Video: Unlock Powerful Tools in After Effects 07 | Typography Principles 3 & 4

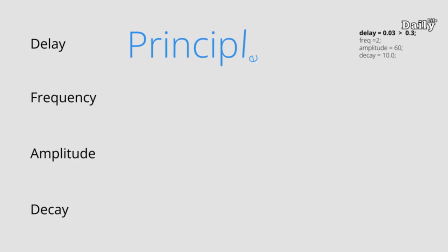(12:34)
This sets a delay of 0.03 seconds for each character. So instead of animating all at once, each character follows the previous one with a slight pause, creating a cool, staggered effect. Frequency. This controls how often the animation happens.
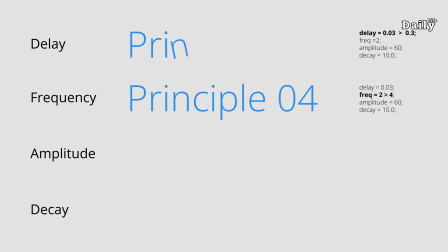(12:51)
By setting it to 2, each character will bounce back and forth twice per second. Amplitude. This defines how far each character moves from its starting position. In this case, it moves 60 pixels in both directions, giving it a nice bouncy feel.
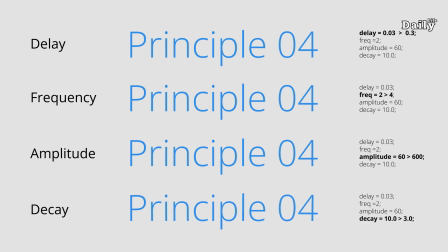(13:10)
Decay. This controls how quickly the bouncing fades out over time. A high decay means the movement slows down quickly, giving it a smooth, natural easing effect. You can easily edit these values to change the movement.
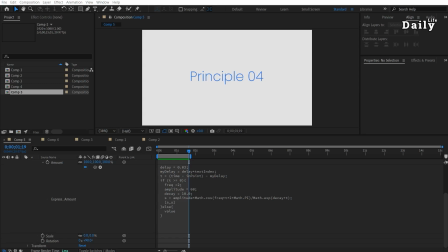(13:26)
You can also add multiple expressions to the source text property, but keep in mind that these won't affect the animation or movement. They are not part of the typography principles. For example, write any text you want.
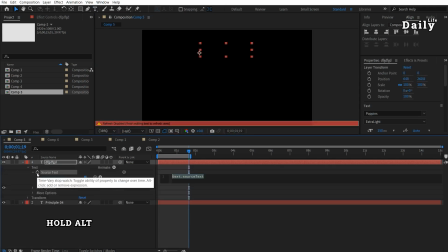(13:43)
Hold Alt and click on the source text to open the expression editor. Add the expression.
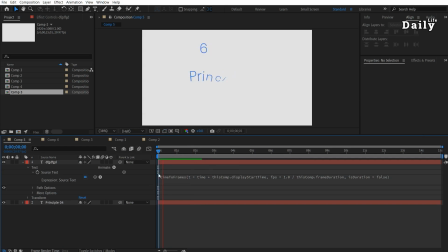(13:50)
Time to frame. This will change your text based on the frame that elapsed.
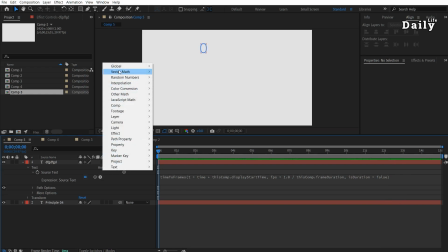(13:56)
Or try this one. Add time to current format.
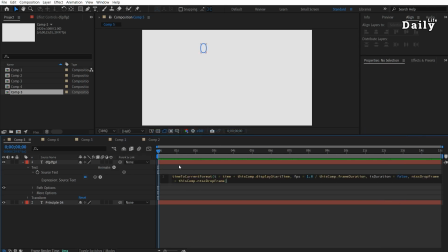(14:03)
Preview these expressions. Note, these expressions will affect the source text, but they won't impact the text movement. Therefore, they are not considered typography principles.
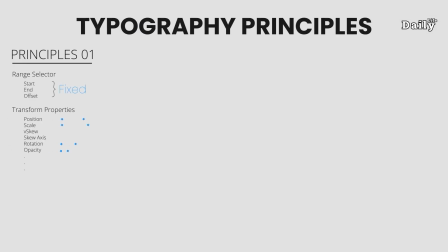(14:16)
In this series, we've covered the core principles of typography animation, from fixed range selectors to animating offsets and exploring the power of expressions. These principles give you the foundation to create smooth, dynamic text animations.
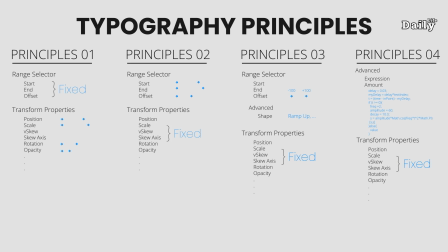(14:34)
Based on my experiences, using these principles will help you stay organized with your text movements and avoid getting lost in all those scattered values. When you practice these techniques, you will start to develop your unique style in motion typography.
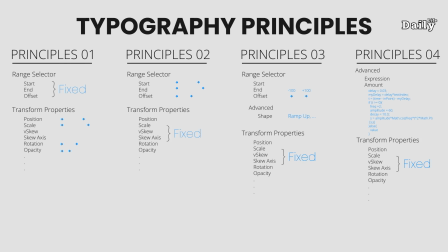(14:50)
Keep experimenting with each principle and soon your animations will stand out.
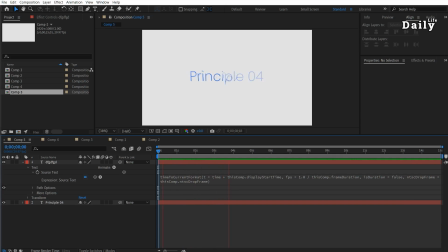(14:56)
Remember to download the project file from the description and feel free to mix and match those animations for your intros, outros, or any other projects you are working on. Thanks for watching. Don't forget to subscribe and hit the bell to get more motion design tips and tricks.
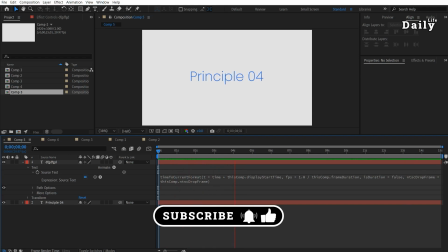(15:13)
I'll see you soon on the next episode of the daily life of a motion designer.